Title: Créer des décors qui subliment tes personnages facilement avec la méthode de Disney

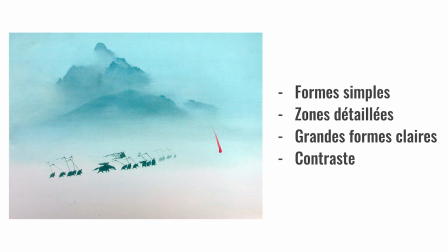Parce que ici, tu vois, tu as un effet triangulaire, ici, là, qui capte facilement le regard et la composition de l'image. Et la finalité de cette image-là, c'est qu'il y a un gros contraste entre l'arrière-plan et le premier plan, ce qui crée une image intéressante et très fluide.
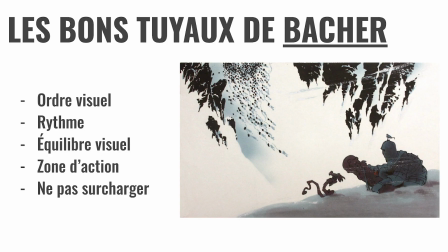Hans était très sympa, il nous a donné quelques bons tuyaux, c'est-à-dire que toujours faire un choix de l'ordre visuel,
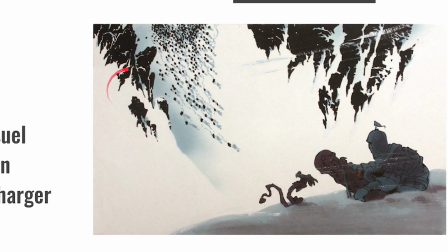c'est-à-dire qu'est-ce qu'on doit regarder en premier, puis ensuite, et ensuite ainsi de suite.
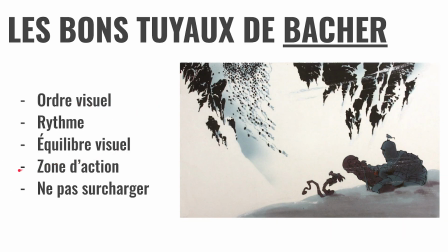Pour l'ordre visuel, ça nécessite de bien réfléchir à la fois sur le rythme et sur l'équilibre visuel. Le rythme, qu'est-ce que ça veut dire? C'est comment on se balance d'un détail à un autre, notamment ici, on a un effet en pique ici, là, comme un triangle, qui nous pousse le regard vers ici.
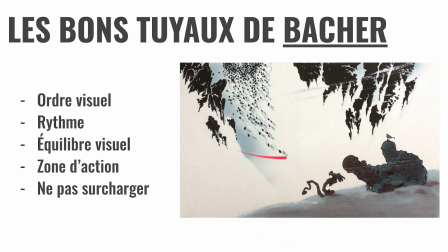Et de la même manière, cette masse-là, en premier plan, et cette masse-là en arrière, ça crée un équilibre parfait entre les plans. Et tout ce travail de l'ordre visuel permet d'attirer le regard vers la zone d'action où c'est le plus intéressant.
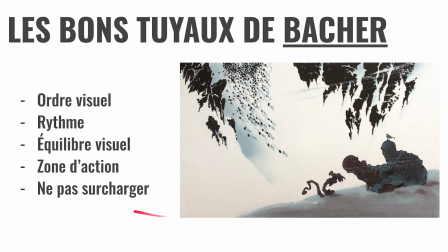Évidemment, en faisant attention de ne pas trop surcharger la scène de détails inutiles,
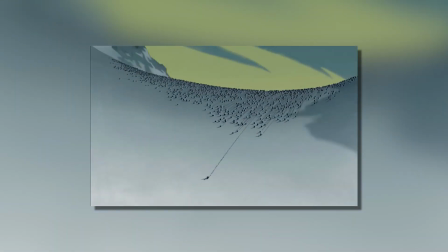ce qui risque de casser la compréhension de l'image pour le spectateur, mais aussi à le rendre beaucoup plus difficile à travailler pour l'artiste en question.
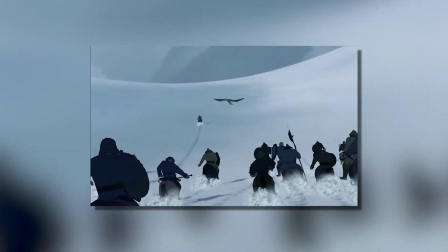Évidemment, pour en revenir à Kim Jong-ji, c'est un talent énorme de faire ce qu'il fait, hein,
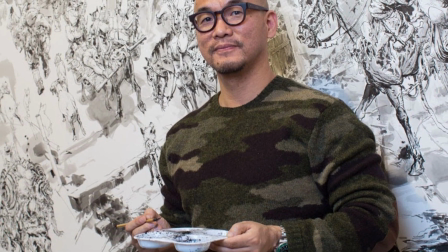des choses très très très détaillées, mais il faut bien savoir que c'est une difficulté qui ne sert pas l'histoire.
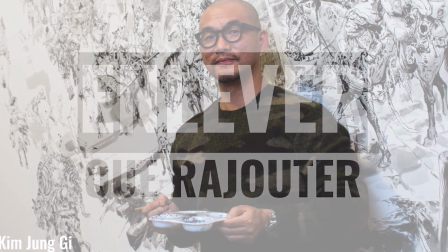Et quand c'est ça, pense surtout à chercher à enlever que de rajouter du détail.
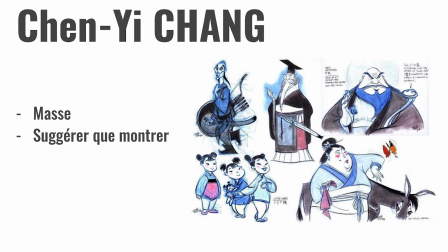Quant au personnage, c'est le même principe, et c'est Chen Yi-Chang qui arrivait plus tard dans la pré-production pour aider l'équipe à concevoir les personnages. Le style de Chen Yi est très graphique et comme pour Ant, basé sur des grosses masques, comme tu peux le voir ici.
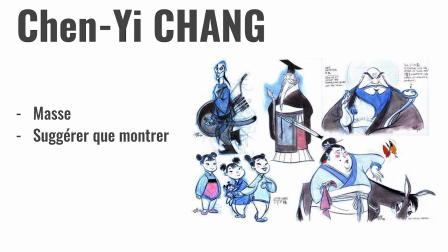Par exemple, pour le personnage de l'Empereur, tu vois qu'on a des masques très simples, où on n'a pas du tout de détails, et il a pour principe suggéré que de montrer. C'est-à-dire que si tu dessines un arbre, tu n'as pas besoin de tout dessiner les branches.
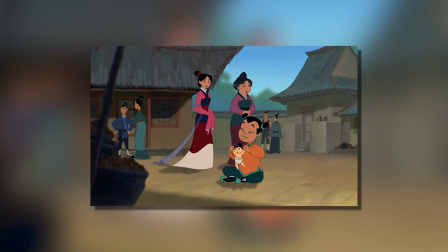Et évidemment, Chen Yi était chinois, donc forcément c'était un petit peu plus facile pour lui pour s'approprier le style de son pays natal.
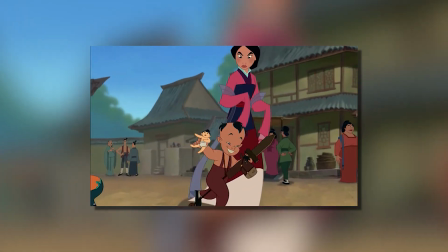Et du coup, en arrivant à Disney, il a découvert que spécifiquement dans l'art chinois,
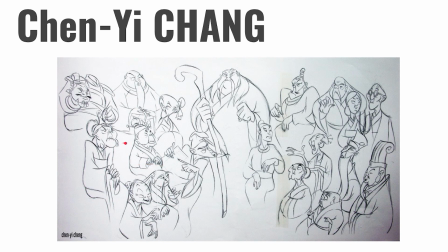on avait beaucoup de formes en S. Comme tu peux le voir dans ses designs de personnages, hein, c'est énormément des formes en S. Hein.
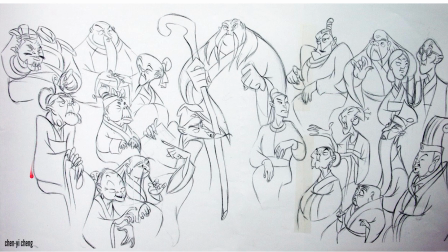Tu vois, ici, juste ici là, tu vois, c'est pas une ligne droite, c'est des petites courbes, mais des courbes très très très en S. Hein.
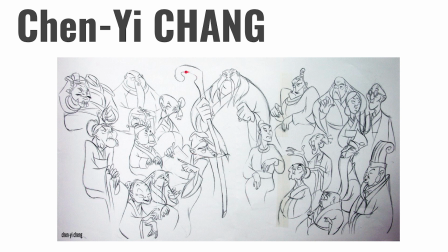Voilà, tu fais les S à toutes les sauces, hein, qui sont bazardés subtilement. Que tu peux le voir ici là, tu vois, un S ici, un S à l'envers ici, tu vois, c'est que des formes en S. Mais que des S, ça crée aussi des problèmes de design,
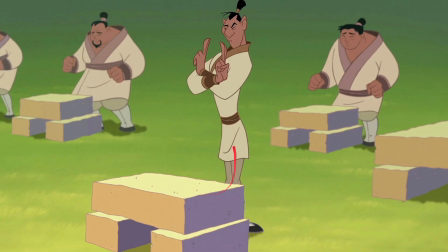c'est-à-dire que ça rend les personnages très plats, comme tu peux le voir ici, tu vois, le personnage par rapport au décor est pratiquement en à plat et c'est tout plat.
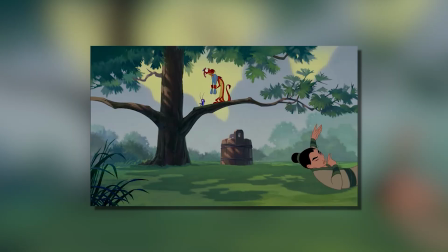Mais bon, on ne peut pas tout mettre dans un dessin, tout ce qu'on a envie, surtout si on a pour objectif de créer un style fort et qui a de la
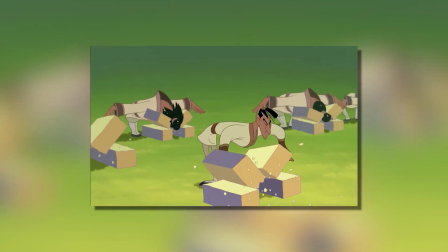gueule. Donc il fallait être créatif et rester dans ses limites pour pas se disperser.
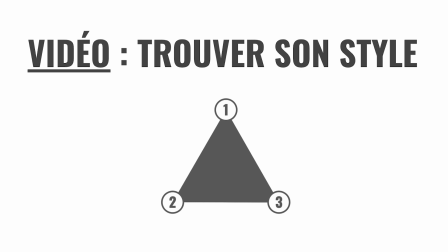D'ailleurs, j'ai fait une vidéo qui te montre comment trouver ton style et t'explique les erreurs courantes sur le sujet. Tu pourras la regarder après cette vidéo, le lien est juste en description en dessous de cette vidéo.
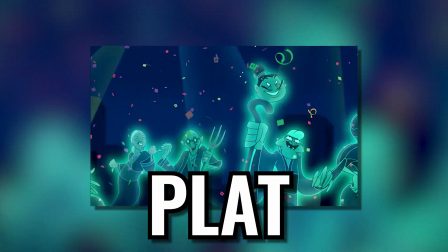Pour en revenir à Mulan, qui a donc un style très plat, mais il faut bien savoir que ça s'est avéré être un avantage,
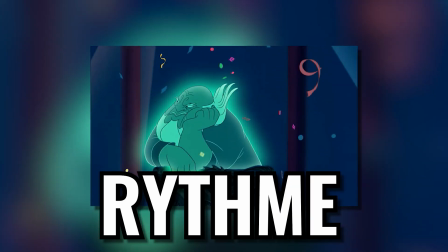car ça permettait de se concentrer sur le rythme de l'image avec le côté ondoyant et la finesse du trait chinois. Ce qui force à avoir un design de personnage très simple, ce qui est bien évidemment pour le fan art, mais pour les concepteurs, c'est extrêmement dur.
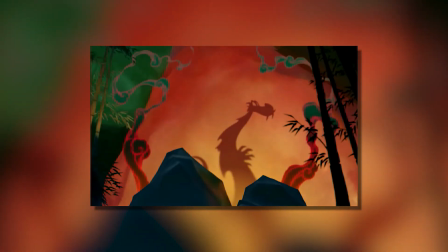Et encore pire pour les animateurs, car on ne peut pas cacher les défauts.
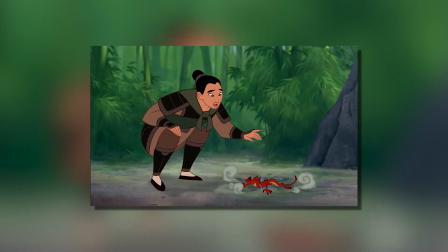Et l'équipe disait même que durant la production de Mulan, pour s'approprier le style, c'était comme s'il réapprenait à dessiner.
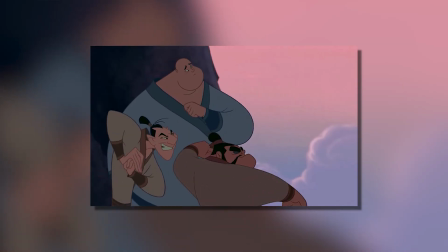Mais ça va, au bout de 40 dessins, on commence à saisir les principes.
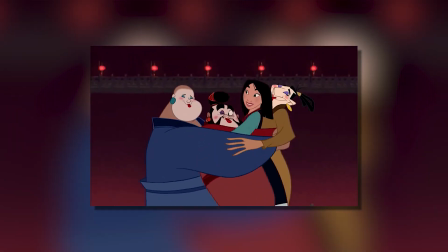En un mot, le paysage et les décors étaient très complémentaires. Les responsables du design étaient très bons dans ce qu'ils faisaient.
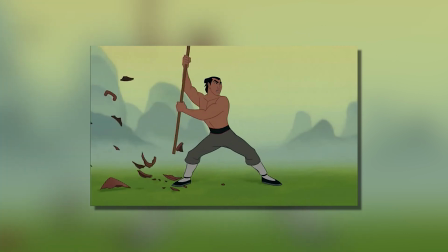Mais tu vois que tout ça, c'était énormément déjà de travail, mais pour l'équipe, ça ne suffisait pas encore à créer une bonne image. C'est-à-dire qu'ils voulaient encore entrer plus en profondeur dans leur recherche et de détailler vraiment l'art chinois pour le public américain. Il fallait donc trouver des points communs pour que le public américain puisse faire le lien entre la culture américaine et la culture chinoise,
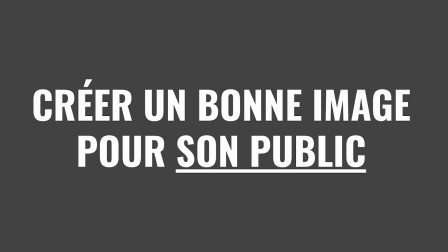pour qu'ils puissent comprendre l'entièreté de l'œuvre. On va donc voir dans cette dernière partie comment créer une bonne image pour son public.
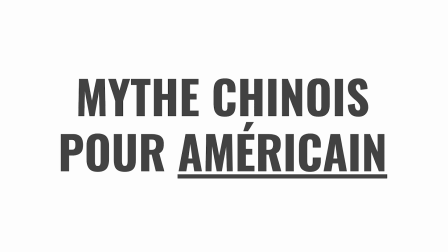Comme dit au début de la vidéo, c'est un film basé sur un mythe chinois. On a donc un univers chinois, mais à destination du public américain.
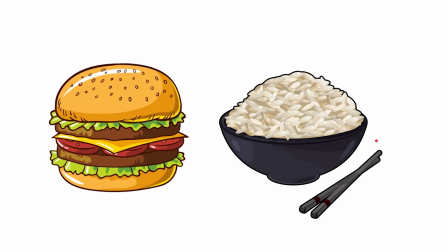Il faut donc tenir compte des deux cultures. Par exemple, un Occident verra le rouge comme le mal et un Chinois comme la vie.
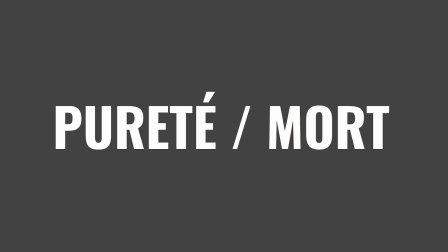Pareil pour le blanc, qui est une représentation de la pureté en Occident, et en Chine, la mort. Et c'est donc bizarre de mettre un méchant en blanc pour les Américains, mais aussi bizarre de mettre un méchant en rouge pour les Chinois. Du coup, c'était un vrai casse-tête pour les artistes concepteurs. Ils ont dû faire autrement, c'est-à-dire plutôt de représenter la symbolique des couleurs.
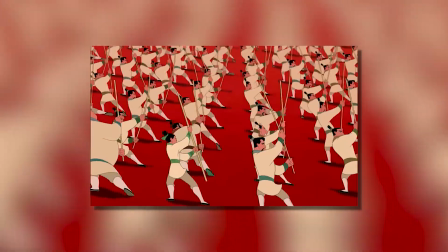Ils ont utilisé les couleurs pour représenter les émotions. Donc, plus l'émotion est intense, plus les couleurs sont vives.
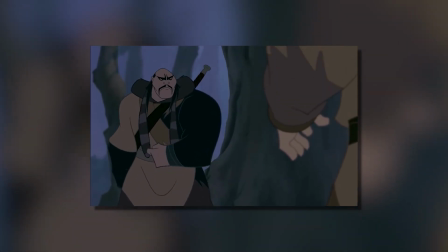Et plus c'est triste, voire sombre, les couleurs sont dénaturées.
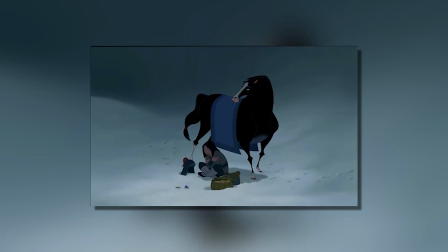Par exemple, pour la scène où Mulan est coincée dans la neige, ici,
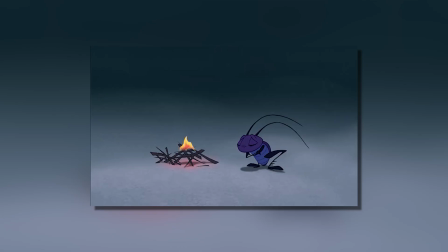je vois que tout le monde aurait décrit une scène avec énormément de détails et vraiment des éléments qui représentent la dangerosité de l'environnement.
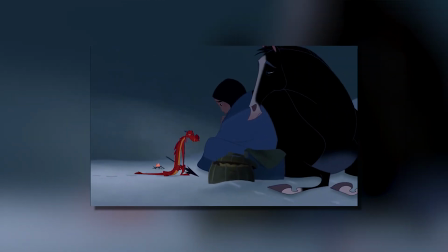Disney a fait autrement et se sont plus concentrés à créer un sentiment de solitude et de vie. Pareil pour les dialogues, c'était le grand silence. Et comme tu peux le voir, pour les couleurs, ils ont fait la même chose pour les personnages et pour le décor, hein, avec les responsables du design, c'est-à-dire qu'ils ont fait les choses d'une manière très simple.
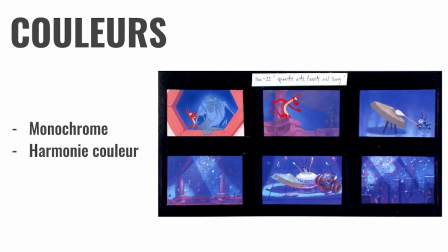Ils ont du coup appelé tout ça la simplicité poétique. Les couleurs des scènes étaient pratiquement monochromes, hein, comme tu peux le voir sur le color script de cette scène, déjà de couleur froide, hein, avec énormément de bleu et de violet, avec juste un petit peu en proportion très faible,
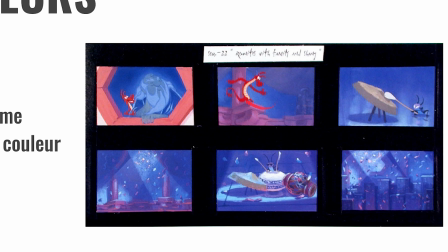hein, de rouge et de jaune, hein, qui permettent vraiment de créer un contraste. Mais tu vois que le ton de l'image est très clair.
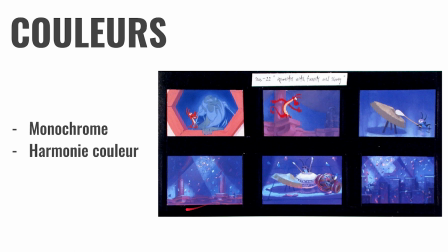Mais aussi la direction est basée sur l'harmonie des couleurs du cercle chromatique.
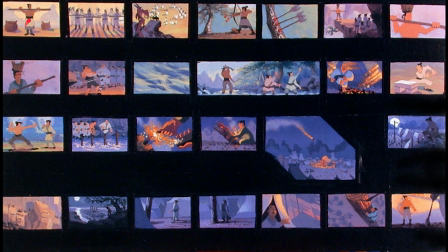Et je sais pas si tu as remarqué, la transition entre les scènes se fait de manière très très douce. Hein. Tu vois, c'est pratiquement un dégradé de couleurs. Hein. On passe ici d'un jaune plutôt froid, hein. On passe ici au coucher du soleil. Ensuite, on passe directement au bleu, de manière très très fluide, hein, au violet.
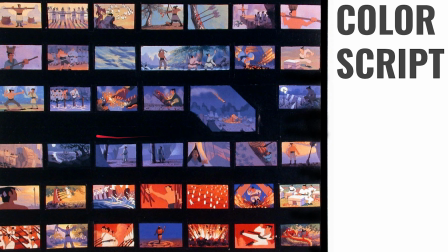Violet, bleu, tu vois, c'est toujours très très très douce les transitions de couleurs,
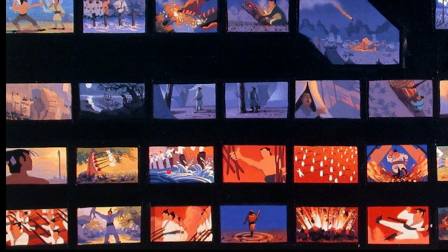hein, jusqu'au rouge ici, on a quelques présences de orange et de jaune juste avant. Les couleurs ont été très réfléchies pour faire Mulan, ça permettait en fait de pas chambouler justement les transitions de scène pour le spectateur, ce qui permettait de vraiment d'avoir une expérience très fluide du film.
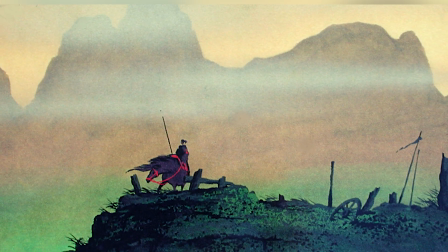Tout ce mélange entre personnages, décors et couleurs ont fait du Mulan une offre très difficile à être élaborée, mais quand les artistes parlent de leur travail, ils ont surtout le souvenir d'un travail basé sur le ressenti que des difficultés techniques. Et c'est comme ça qu'ils ont réussi à créer des images captivantes.
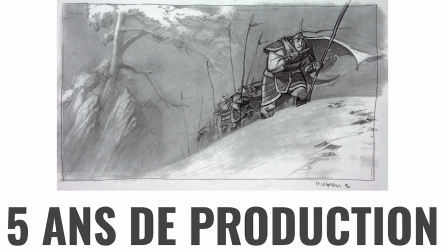En somme, Disney a réussi en 5 ans de production à nous donner une œuvre designée aux petits oignons et avec une attention particulière sur la simplicité de l'image. Ce qui leur permettait d'être très précis dans l'expérience qu'ils voulaient nous faire vivre à travers Mulan.
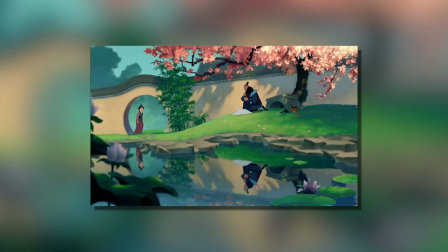Et c'est avec un état d'esprit de créer une image narrative parfaite que Disney a pu faire un carton au box-office. Mais souviens-toi que pour créer une image intéressante, ce n'est pas de balancer tout ce que tu sais sur le papier, mais de savoir qu'est-ce qui est important à montrer aux spectateurs.
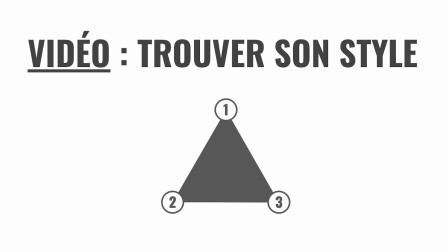C'est la raison pour laquelle je t'invite à regarder la vidéo, trouver son style artistique pour bien saisir ce que je te raconte ici. Parce que, souviens-toi de ça, la perfection est atteinte non pas lorsqu'il n'y a plus rien à rajouter, mais lorsqu'il n'y a plus rien à retirer.